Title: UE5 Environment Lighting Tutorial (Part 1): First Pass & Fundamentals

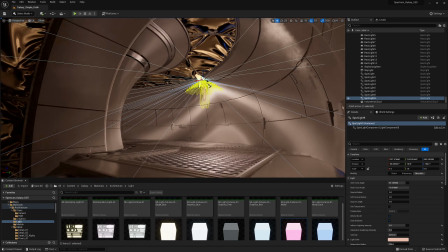(25:27)
This area is also completely enclosed. It's a good opportunity to try different colors to contrast with the rest of the environment.
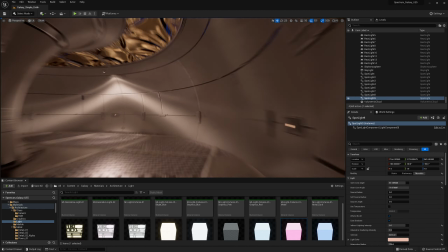(25:38)
I'm gonna speed up this portion of the video as the workflow is similar to what we've done in other areas.
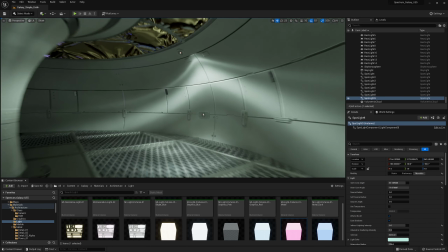(25:46)
The main difference here is that we're gonna be adding a light fixture and a lens flare.
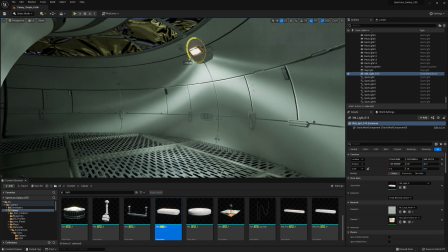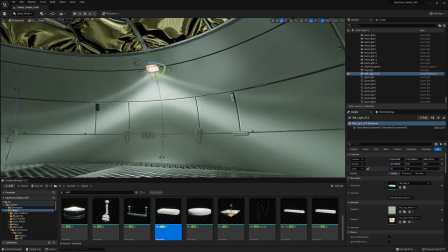(25:59)
All these lens flares are customizable. You can edit them by opening the material instance that the particle is referencing.
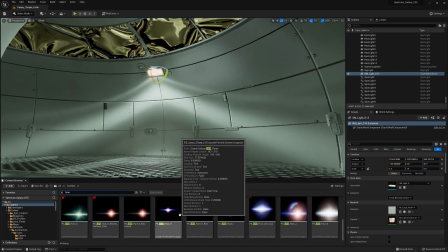(26:07)
There's a setting called Scale with Distance that is usually used just for
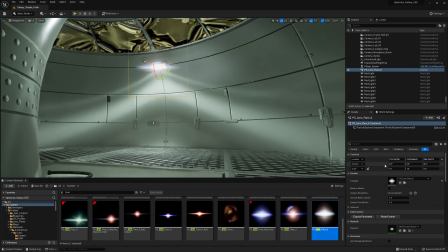(26:12)
sunlights because you want the particle to stay the same size even if you move it far away.
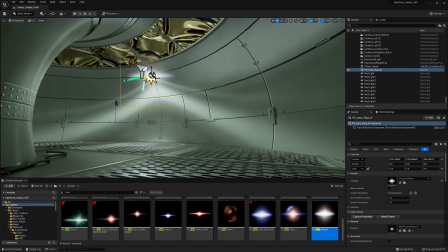(26:17)
Otherwise, you can leave that off. For other lens flares, you want them to become small as you move further away.
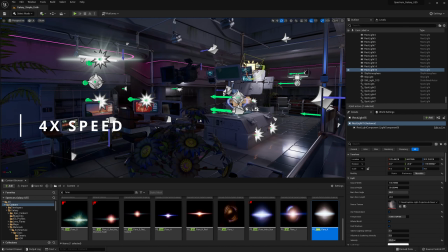(26:25)
I'm going to speed up the video as I duplicate this light and adjust it for the exit of the command center.
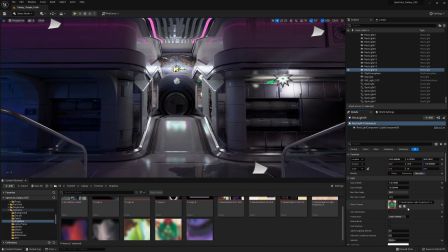(26:33)
When lighting environments, it's good to consider which areas to contrast with the rest of the environment.
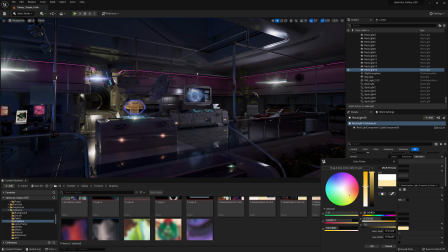(26:38)
In this case, this exit is important as it takes you to the grand hall.
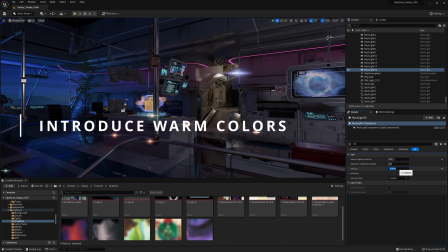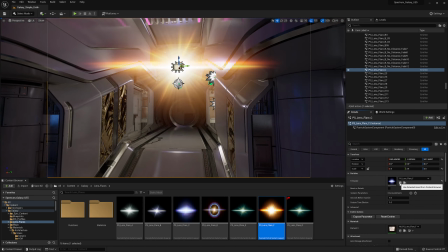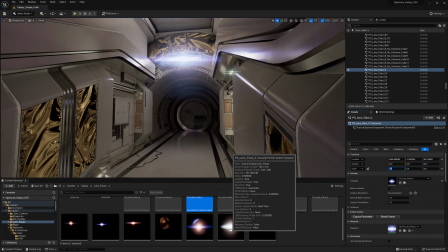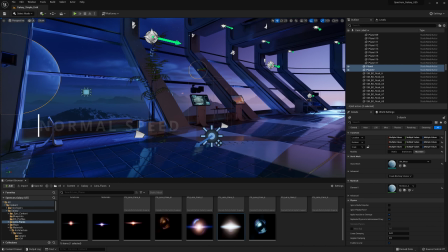(27:01)
In this portion, I want to briefly explain light channels. By default, when you create a new light or a mesh, they're set to channel 0.
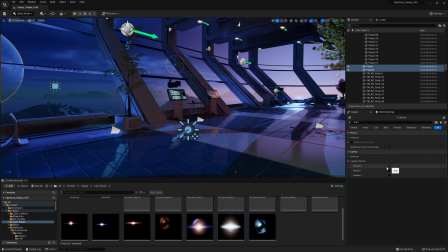(27:09)
It's only when the channels match that the light and the mesh interact.
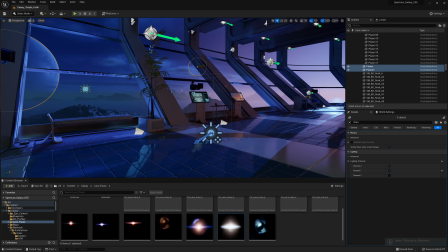(27:13)
In this case, I'm going to use channels to brighten up the moons, so what I'm going to do is select them both and apply channel 1 and channel 0. Then duplicate the main sunlight, remove channel 0 and add channel 1. Make sure this light does not affect indirect lighting or the atmosphere.
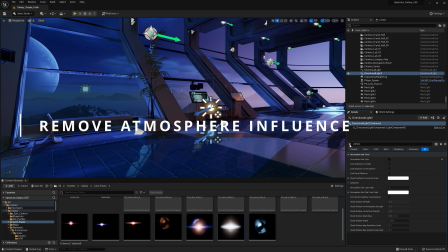(27:31)
If set up correctly, when you adjust this light, only the moons will change.
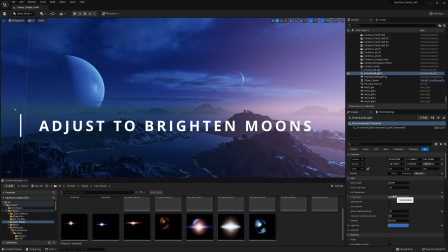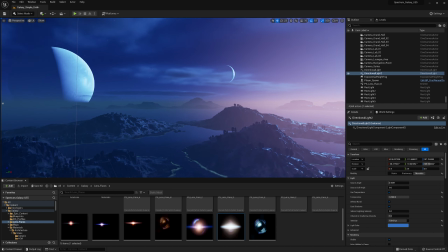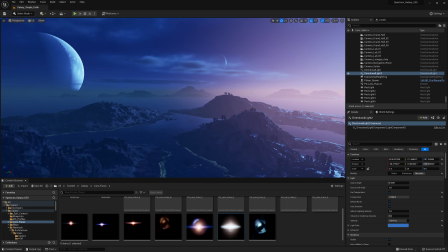(27:50)
At this moment, I realized that I would like to change the composition and make one of them very large.
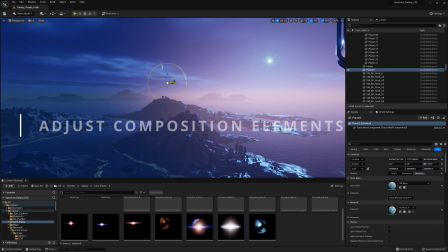(27:55)
The scale of these is very large as I would like them to be far away and appear like they're behind the atmosphere.
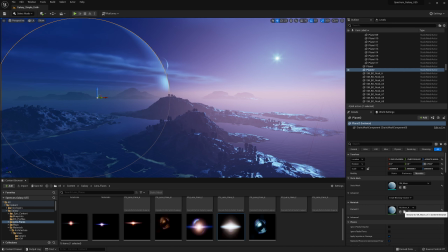(28:02)
The texture on this is very smooth, so I'm gonna apply something else. Feel free to use the ones that are available or customize these to fit your needs.
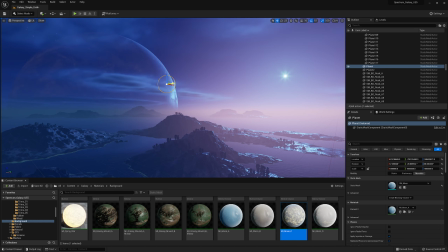(28:12)
To the smaller moon, I'm gonna apply another material called Dying Star. The idea is that this is the main sunlight, but much dimmer.
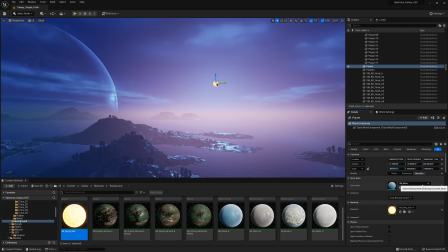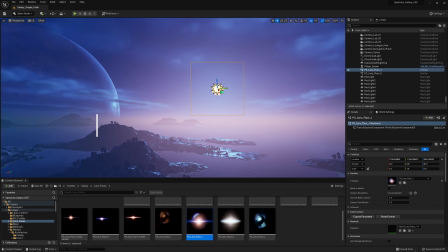(28:26)
Here I'm gonna use one of the lens flares that adjusts with scale. Any of them can do that.
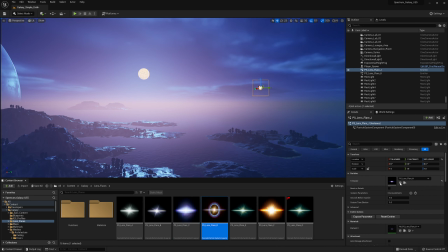(28:32)
All you need to do is go to the material instance and checkmark that setting.
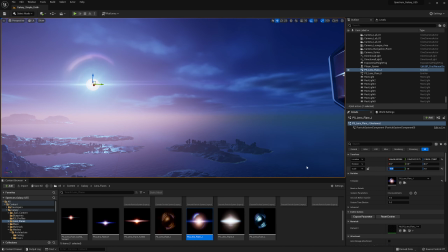(28:40)
I'm continually checking this from the interior, just to make sure everything is correct.
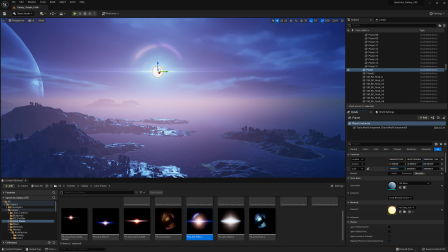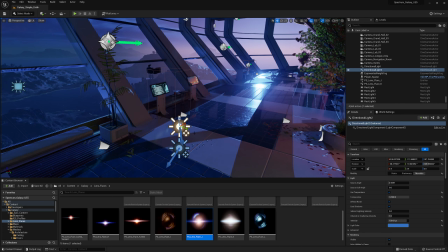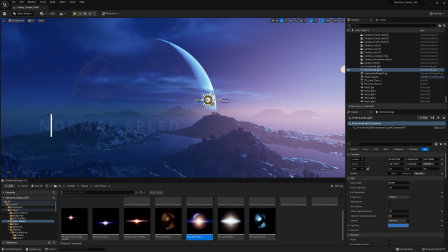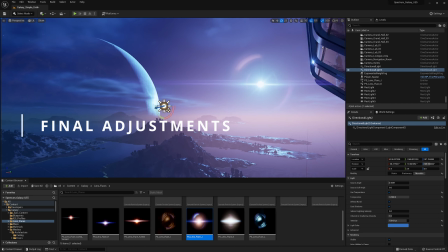(29:00)
And now it's time for the final adjustment to the brightness of the moon.
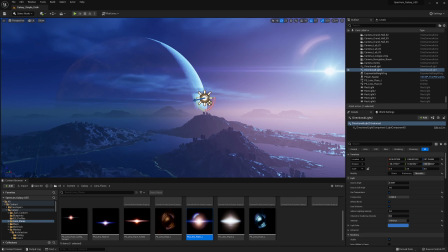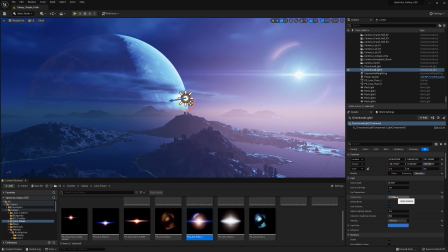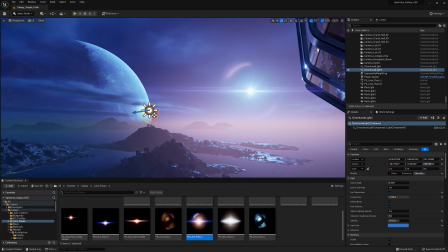(29:14)
Also adjust the colors to bring them closer to the main light source.
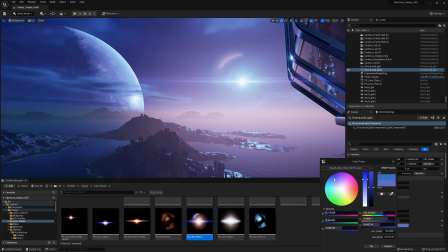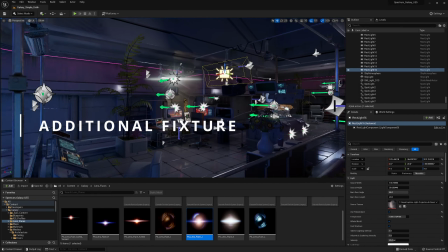(29:27)
With every part of the environment having light, we finished the first pass.